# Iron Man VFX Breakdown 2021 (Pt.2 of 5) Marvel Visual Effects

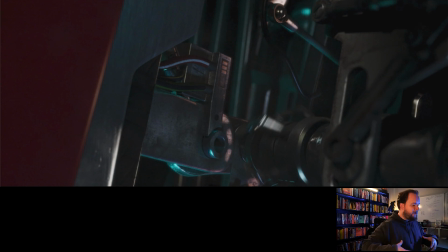1218s
Like, okay, we need to have all the stuff kind of like linked together to get the front and back bits of the leg, of the calf, or whatever part of the body it is,
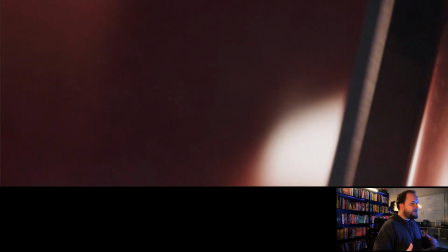1225s
and tie together. We'll screw it all in. But having all the underlying stuff, and I know that they did model a lot of underlying bits and pieces,
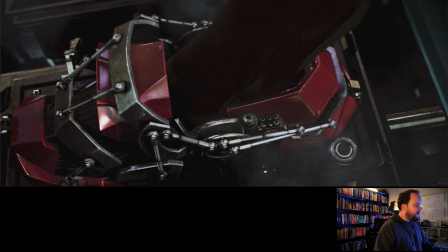1233s
but then there are going to be certain situations where it's like, we'll have that shoe for this shot,
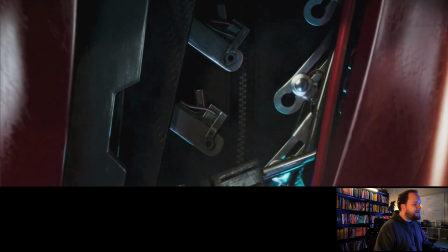1239s
but then you'll never see it again. But it all makes sense at the time, just to kind of indicate like what's going on.
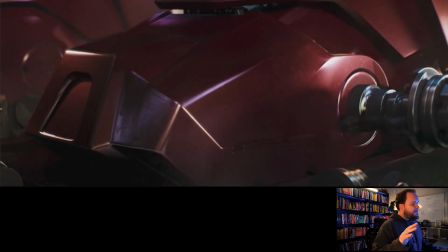1245s
Now, this I thought would be important to talk about, because this is the first time we're seeing the painted suit.
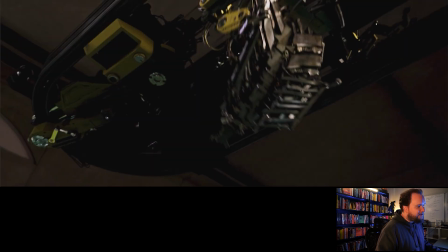1253s
It's brand new. He's never left the building.
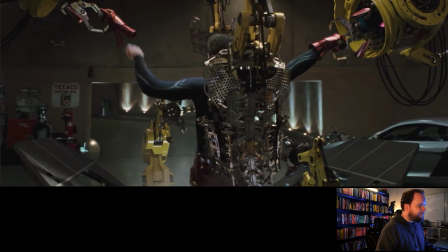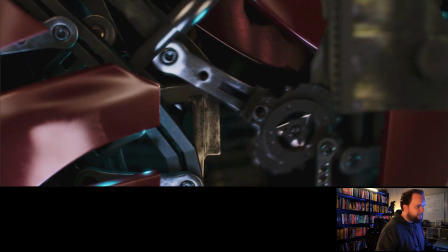1261s
All this stuff happening. And I'm just going to jump ahead a little bit.
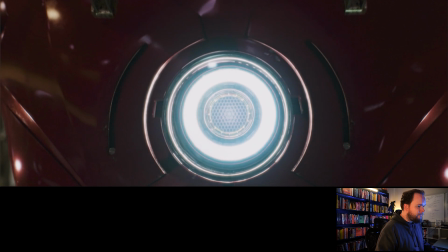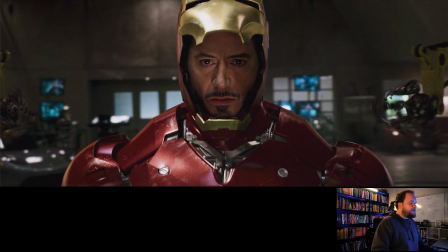1275s
And I thought it'd just be good to talk about this. This is a brand new suit. It's never been worn. It's freshly painted. Yet there's dirt, there's scratch marks, there's all this stuff all over the place.
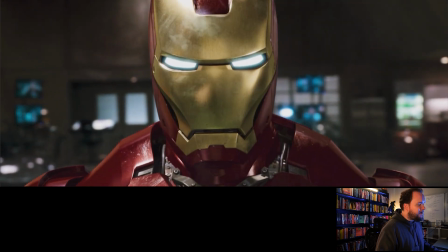1285s
And this is important to mention because I've talked about this before with Titanic, that back in the 90s when they were doing Titanic, they being Digital Domain, built a completely accurate version of the ship that is how it would look.
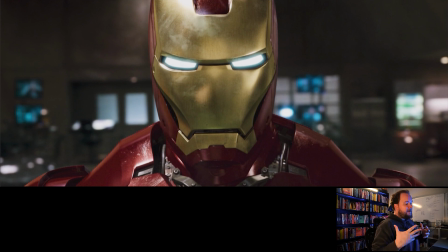1303s
And the thing is that it just didn't look right. It didn't look real. And that's because real life imperfections is what sells things.
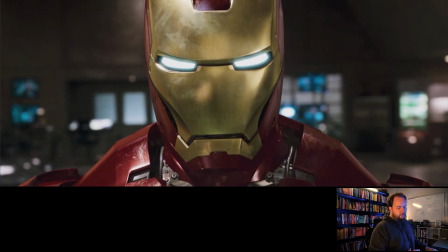1311s
It's the same thing with Sony ImageWorks when they did Beowulf. You look at Anthony Hopkins, who plays the father in that movie, and you then look at Angelina Jolie. Angelina Jolie just looks completely unrealistic,
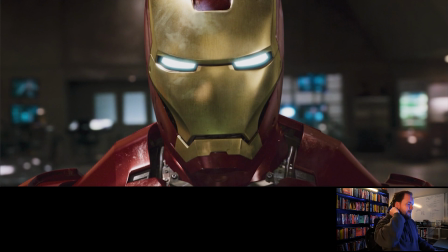1326s
and it's because she's flawless in that. And I think that was a call that she made, that she wanted to look flawless in it, from what I recall. And that was the thing, is like the imperfections is what makes it real. So Anthony Hopkins being like, I don't know, 80 or something in the movie, like he looks
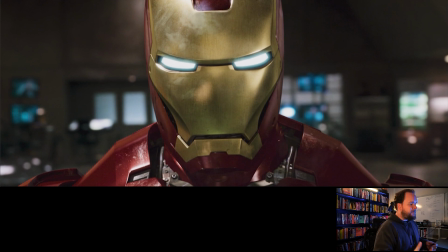1345s
more realistic than anyone else in the film because of all those imperfections, the wrinkles, the sunspots, aging in general. Whereas when you take all that away, it just looks completely unrealistic, which was what was happening with Angelina Jolie. Same thing here, that if this was perfectly clean all over and pristine, it would probably look fake.
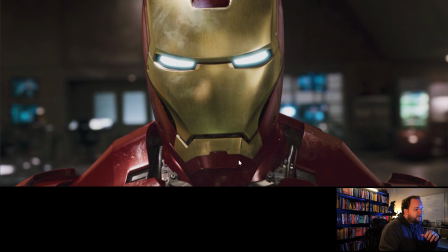1364s
And this was probably an evolution in the shots, that initial discussions, it came out how it should look, and it just didn't look right. I love all the brushed metal, things like that they did, but it's the smudges, it's the scratches, it's all the stuff here and here and here, like all the dust accumulating on the surfaces.
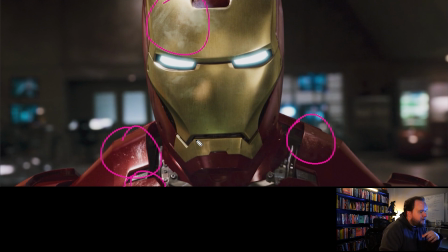1383s
There's paint scratched off in these areas here, more smudges here. All of this stuff is what makes it feel real. And you don't really pick up on it because it's not heavy, but it is there.
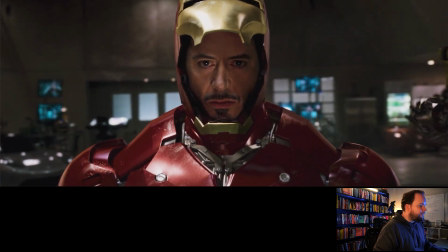1396s
And that's what really sells the shot. So, looking here, same thing, it's scratched all over the place.
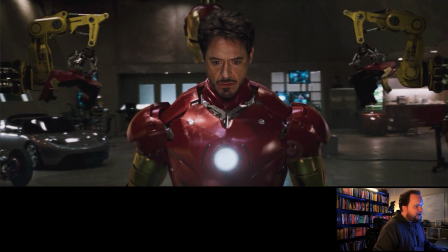1403s
It's all those little things that not only help make it not look too boring and simple, but on top of that, the way the light's going to hit and react in those areas just looks a lot more real as well.
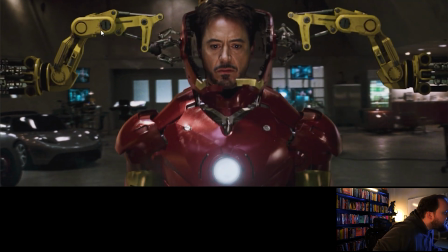1417s
It's a lot easier, like you can see all the dirt and scratches and things like that, all the mechanical stuff.
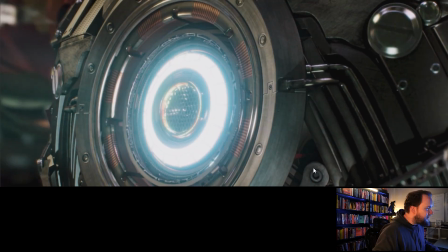1427s
You can get away with that a little bit more. Like you can see it early on, like these shots here, just in general, they don't need to look clean, and they work.
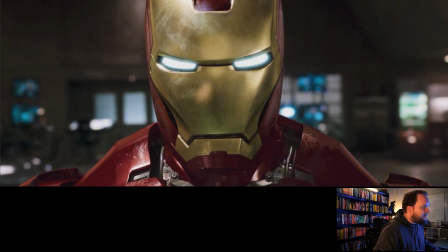1435s
They do what they need to do. But it's just more when you're looking at something like this, that it needs that stuff to really sell it. I hope you enjoyed the video. I'll be back tomorrow with the next part in the series. Each week I plan to review a different film and share as many insights as I can with you. And if there's a particular movie that you want to see, leave a comment below and let me know. Or if there's any big questions not answered here that you would like to see covered, let me know as well. I'd love to hear from you.